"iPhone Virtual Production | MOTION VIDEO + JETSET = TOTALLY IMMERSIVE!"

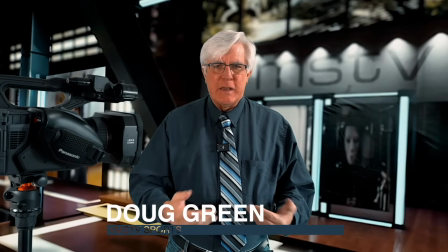(0:18)
Welcome back to Lightcraft Academy back in San Diego on a bigger green
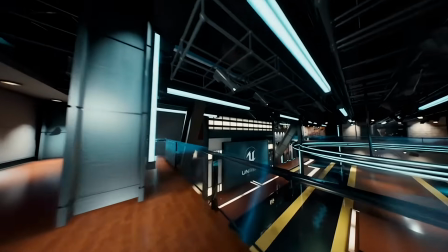(0:23)
screen in a bigger studio or so it would appear that I'm a bigger studio no I'm not a
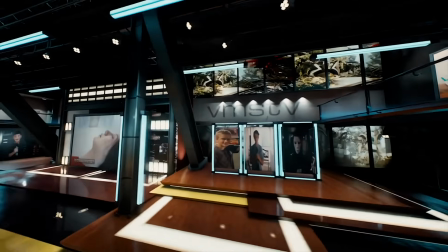(0:28)
middle school broadcasting student or sportscaster but I wanted to show today how
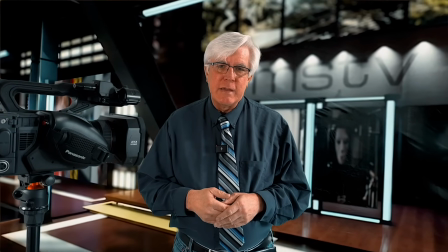(0:33)
immersive it is when you take some some 3d images
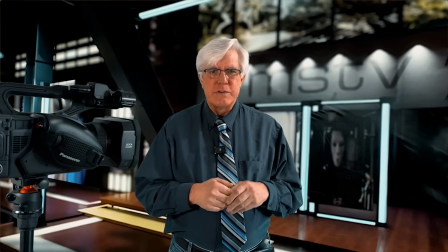(0:38)
in my case an animation of a virtual set in Unreal Engine that we made during the pandemic trying to model what we thought would be a really,
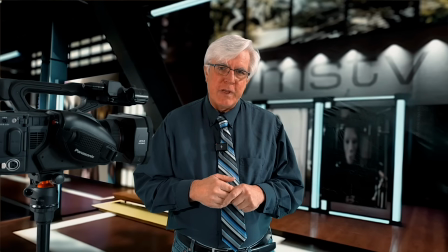(0:46)
really cool sports set for our middle school broadcast.
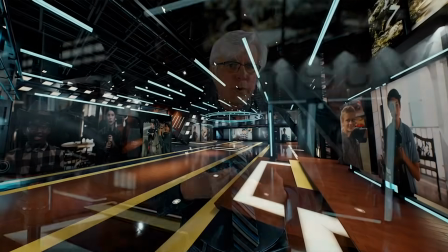(0:50)
Taking that animation and then putting yourself into that animation,
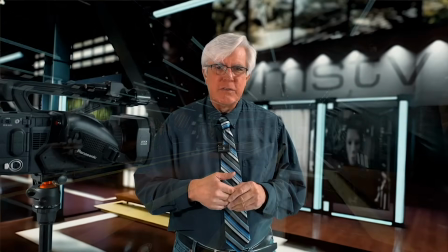(0:56)
sort of creating this immersive illusion that it's all sort of one seamless shot, although I'll dissolve to myself.
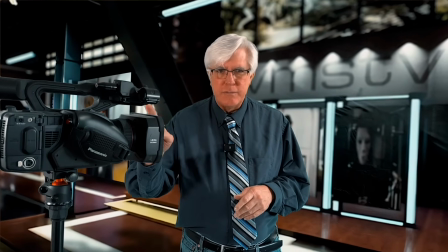(1:03)
And then I'm walking around, I have some foreground, always a good idea if you can have some foreground action, you're going to get that additional parallax.
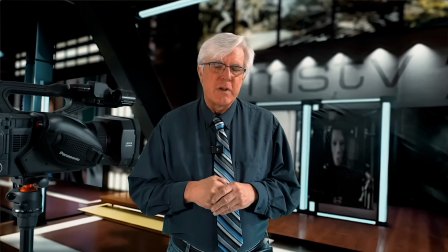(1:10)
Just an interesting concept, in this case,
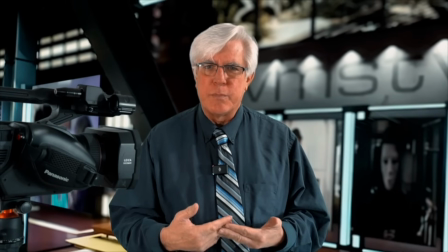(1:13)
I could do a sports broadcast without opening and really
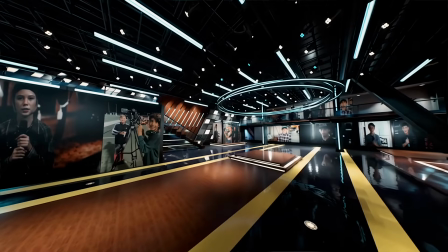(1:19)
kind of create the illusion that I'm in this massive 3D set.
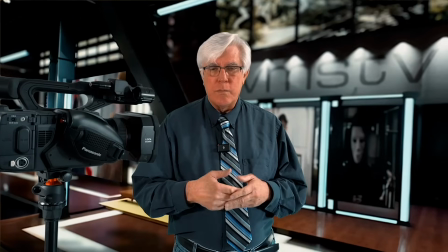(1:26)
Now, you could go through your home or wherever you want to
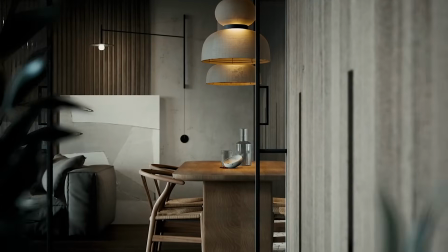(1:30)
shoot your film and shoot those sort of the 3D walkthroughs.
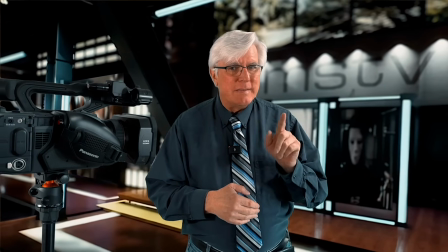(1:35)
But I'm going to show you how you then put yourself into that environment meant shooting on another day,
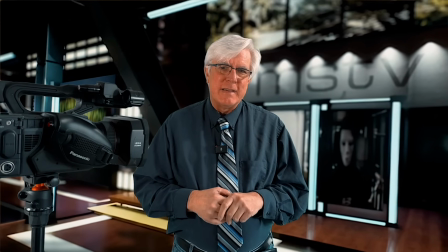(1:41)
or shooting in a situation where you needed to be night time for eight hours of shooting.
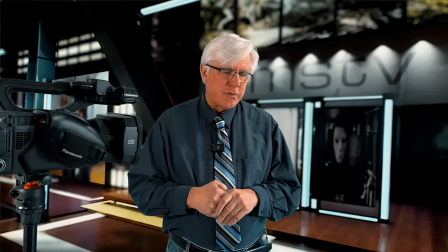(1:49)
So let's try a different approach or a different backdrop and let's see how that looks.
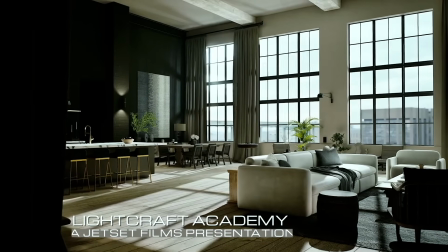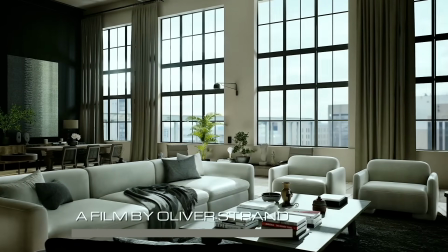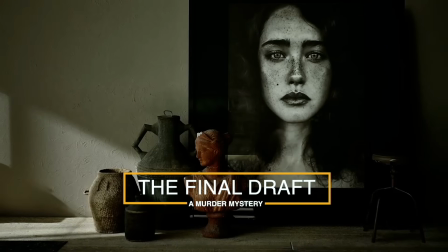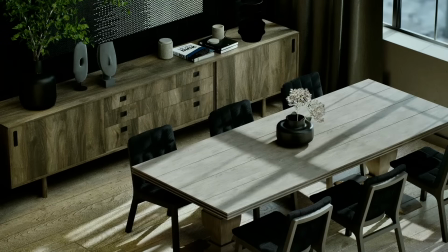(2:16)
So in entirely a different mood, same concept, we started off with an Unreal Engine 3D sort of a tour of this what is supposed
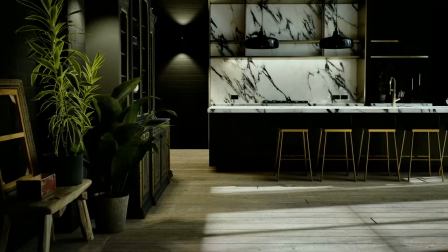(2:24)
to be a New York City apartment established that it's a really really nice apartment and now we are in the what looks to be the kitchen area with the
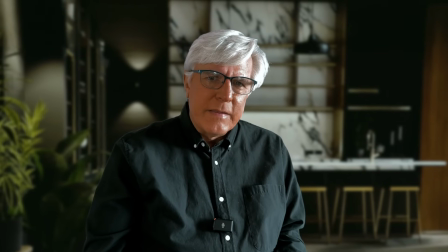(2:33)
kitchen dining room table behind me the same idea though that we're really
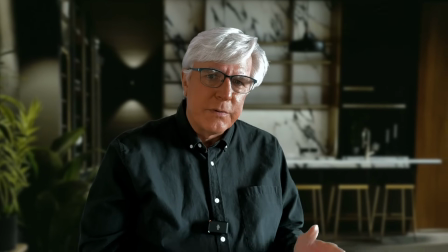(2:41)
sort of adding a whole level of a new level of immersion because we've seen the room in 3d and now we're cutting to the 2d
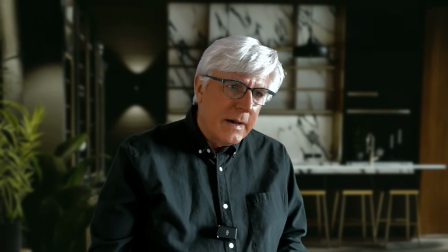(2:49)
jet set shot with some motion and it kind of brings it all together.
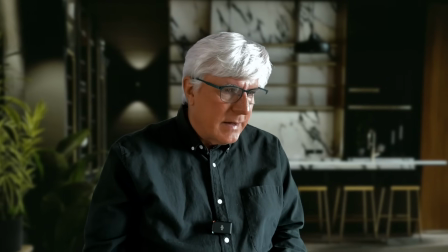(2:56)
It's really an interesting concept. I'm going to continue to play with this. Again, props. I don't know that the books fit exactly.
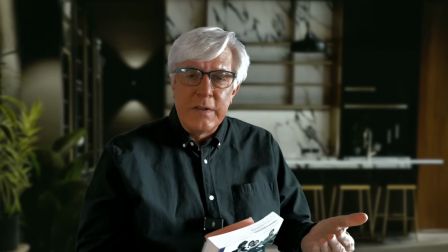(3:01)
Maybe a cup of coffee or tea would fit. I see this specific set would work for a sitcom,
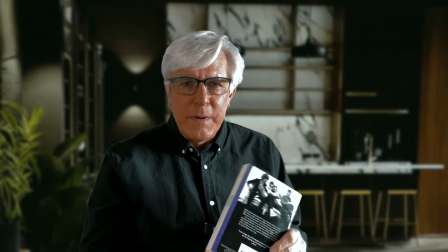(3:10)
some kind of a drama, even an interview.
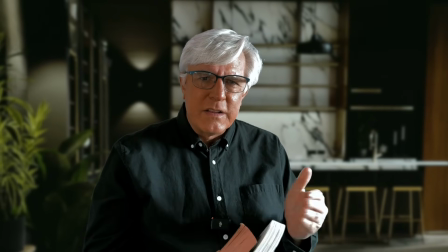(3:14)
So let's talk about how we exactly find the backdrop to match the animation and we'll be right back.
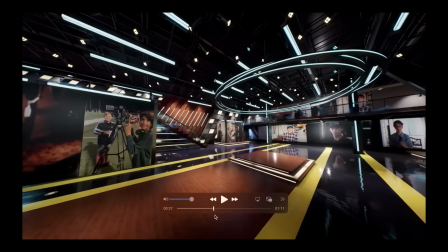(3:22)
Let's go through the easy steps to turn our motion opening into an actual studio background play.
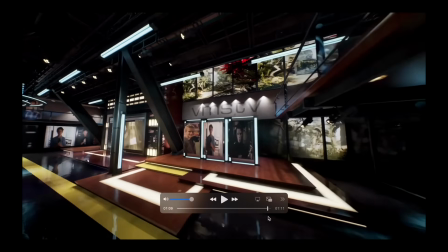(3:28)
For both the TV studio and the New York City apartment, I scanned through the video clip and found a frame that would work as still shot for the backdrop.
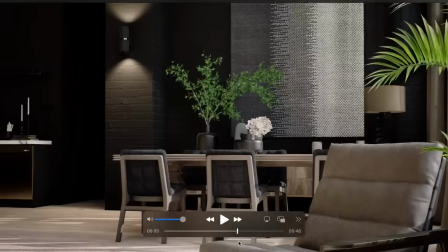(3:37)
Once I identify that frame or frames, I simply take a screen capture and bring those images or image into Photoshop.
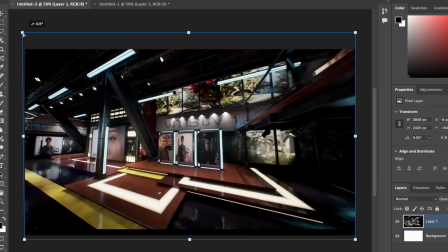(3:46)
A quick upscale to 4K and I'm pretty much done. In the case of the TV studio that was animated using a wide angle lens in Unreal Engine,
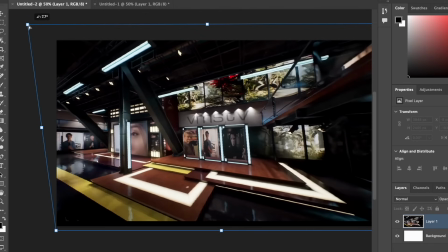(3:54)
I did some stretching to get rid of the wide angle issue with the sides not squaring up as well as I wanted them to.
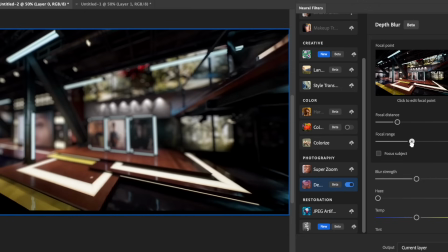(4:01)
And a quick distort brings things reasonably back to an acceptable perspective. Often I will export a second version with some simulated depth of field added in Photoshop.
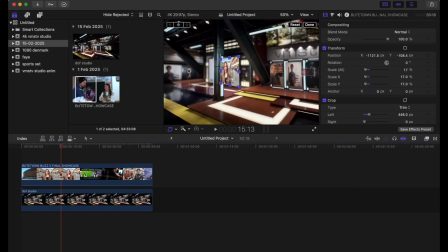(4:10)
Because I wanted some motion video in the TV sports studio background I popped into Final Cut and added a video clip, a video playing,
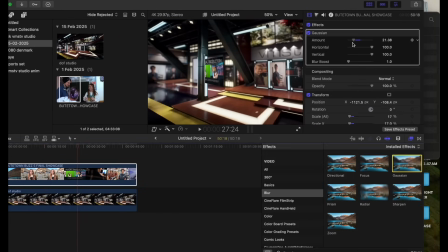(4:18)
resized and adjusted the perspective, cropped the left-hand edge and added this with Gaussian blur to match the depth of field that we created in Photoshop a moment ago.